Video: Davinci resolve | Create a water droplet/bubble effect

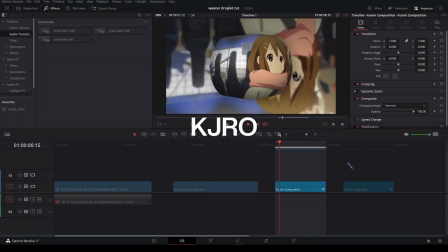(0:00)
Hello everyone my name is Kaijero,
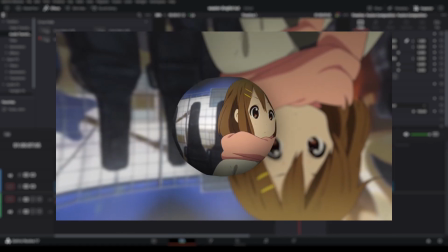(0:02)
today we're gonna show you how to create this water droplet or glass marble effect in DaVinci Resolve and this was inspired by one of Archie's edits as
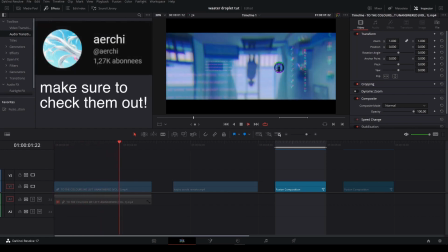(0:10)
you can see he made this footage turn into a glass marble or whatever
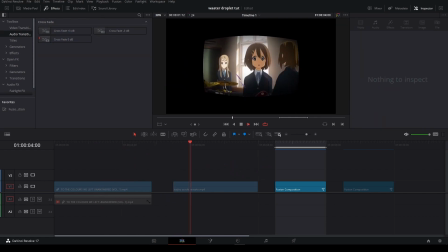(0:15)
and I remade it right here and
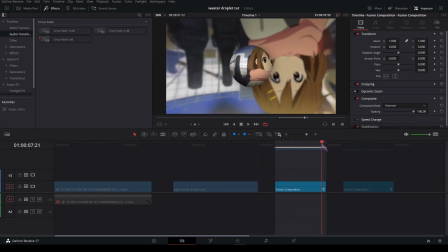(0:20)
yeah this is what we're gonna learn today so I have my uh clips prepared here
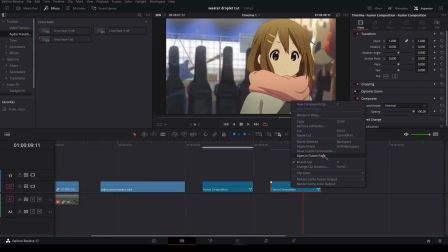(0:26)
in a fusion composition just right click open fusion it's just media in media out
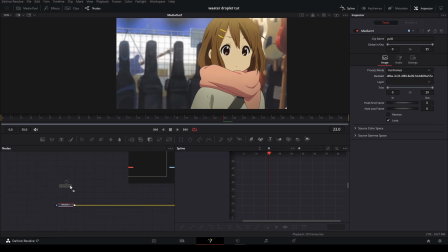(0:34)
and then to the media i'm gonna add a ellipse mask and
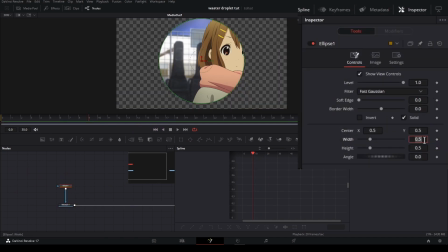(0:39)
on the width i'm gonna add a equal sign and connect this plus to the height then add a keyframe on the first part on the first frame
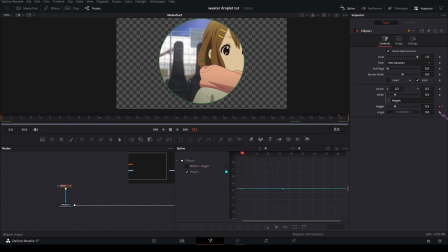(0:54)
and on the last frame and i'm gonna set the first keyframe to 1.2 so it fills the entire screen
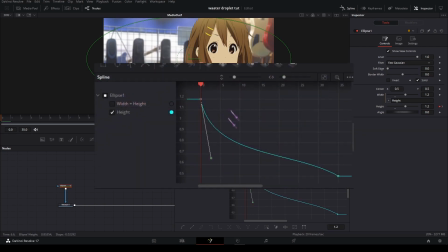(1:04)
and then graph it like this and
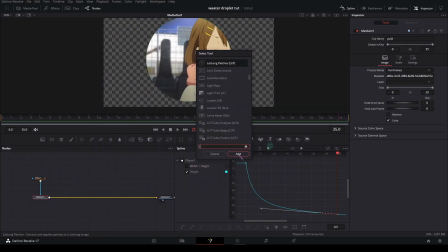(1:11)
then i'm gonna add a lens distort node and set the mode to distort because on distort is very inconsistent very buggy and the lens distortion on distortion
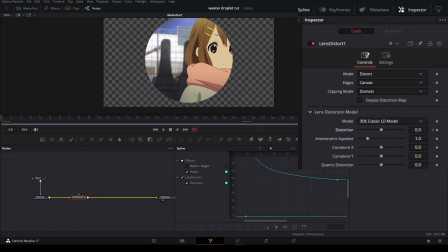(1:27)
on the first frame instead of the keyframe on the last frame so another keyframe and put it on 5 we already get very close to the
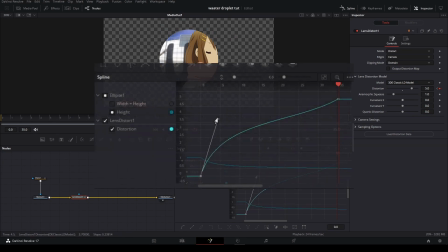(1:37)
end result here so they're gonna graph it like this it's
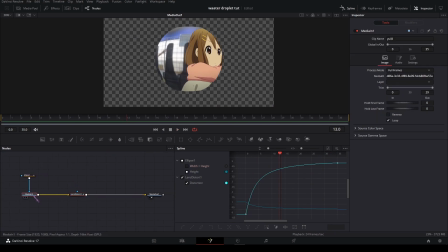(1:45)
already looking like a lot like the end result and in between add a vignette
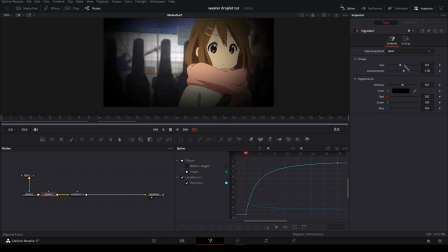(1:53)
to make it look more rounded and you can also keyframe that on the size here on the first frame to one
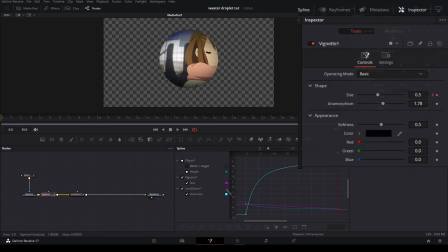(2:01)
the last frame to 0.5 and graph it again and
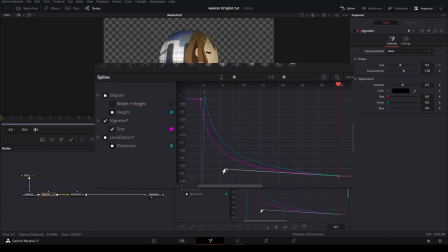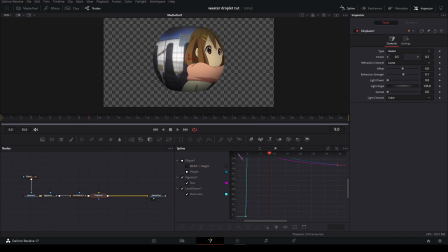(2:14)
if you want to make it look like it's made out of water you could add a displace node with some fast noise and on the scale maybe increase it a bit and in the displace you could maybe increase the reflection strength
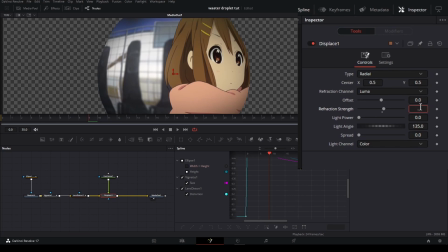(2:33)
something like point uh yeah two let's keep it like
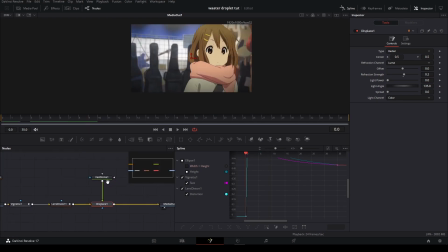(2:39)
that and you can also uh animate the sieve
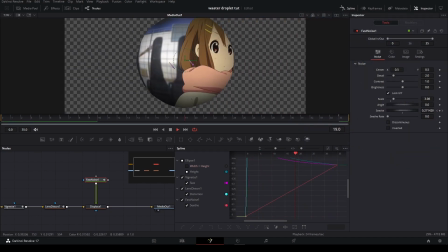(2:46)
so it moves it's very subtle but i think you get the point also increase it so you can
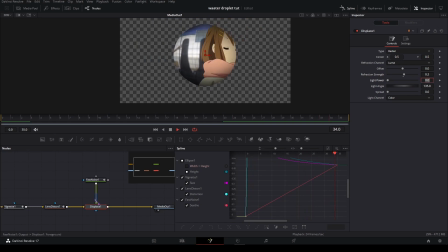(2:54)
see it better but they're gonna keep it forever low so like this and that's it for
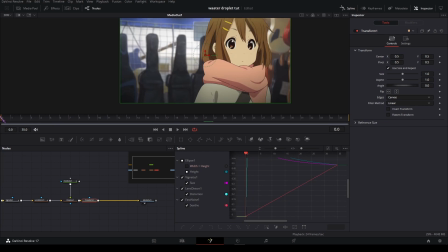(3:02)
that it will also make it like gives more impact by adding a scale out so the first
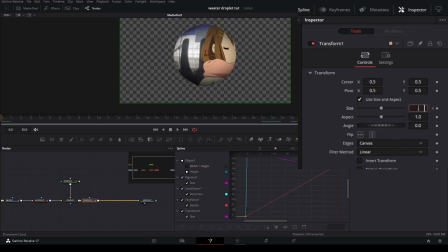(3:10)
frame the size and on the last frame like 0.5 it
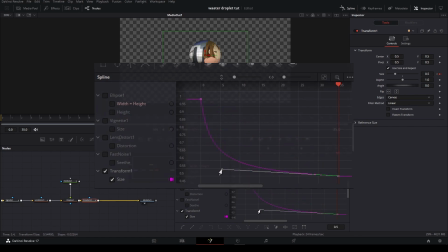looks a little bit better and then for the backgrounds add a merge node and
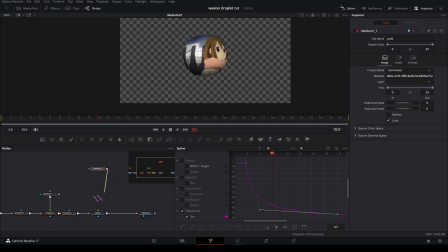(3:34)
copy your media paste this and put the copied media in the yellow input and
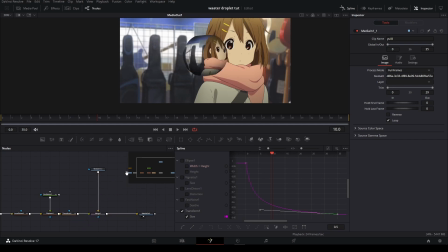(3:43)
the things you made in the green input so we get this and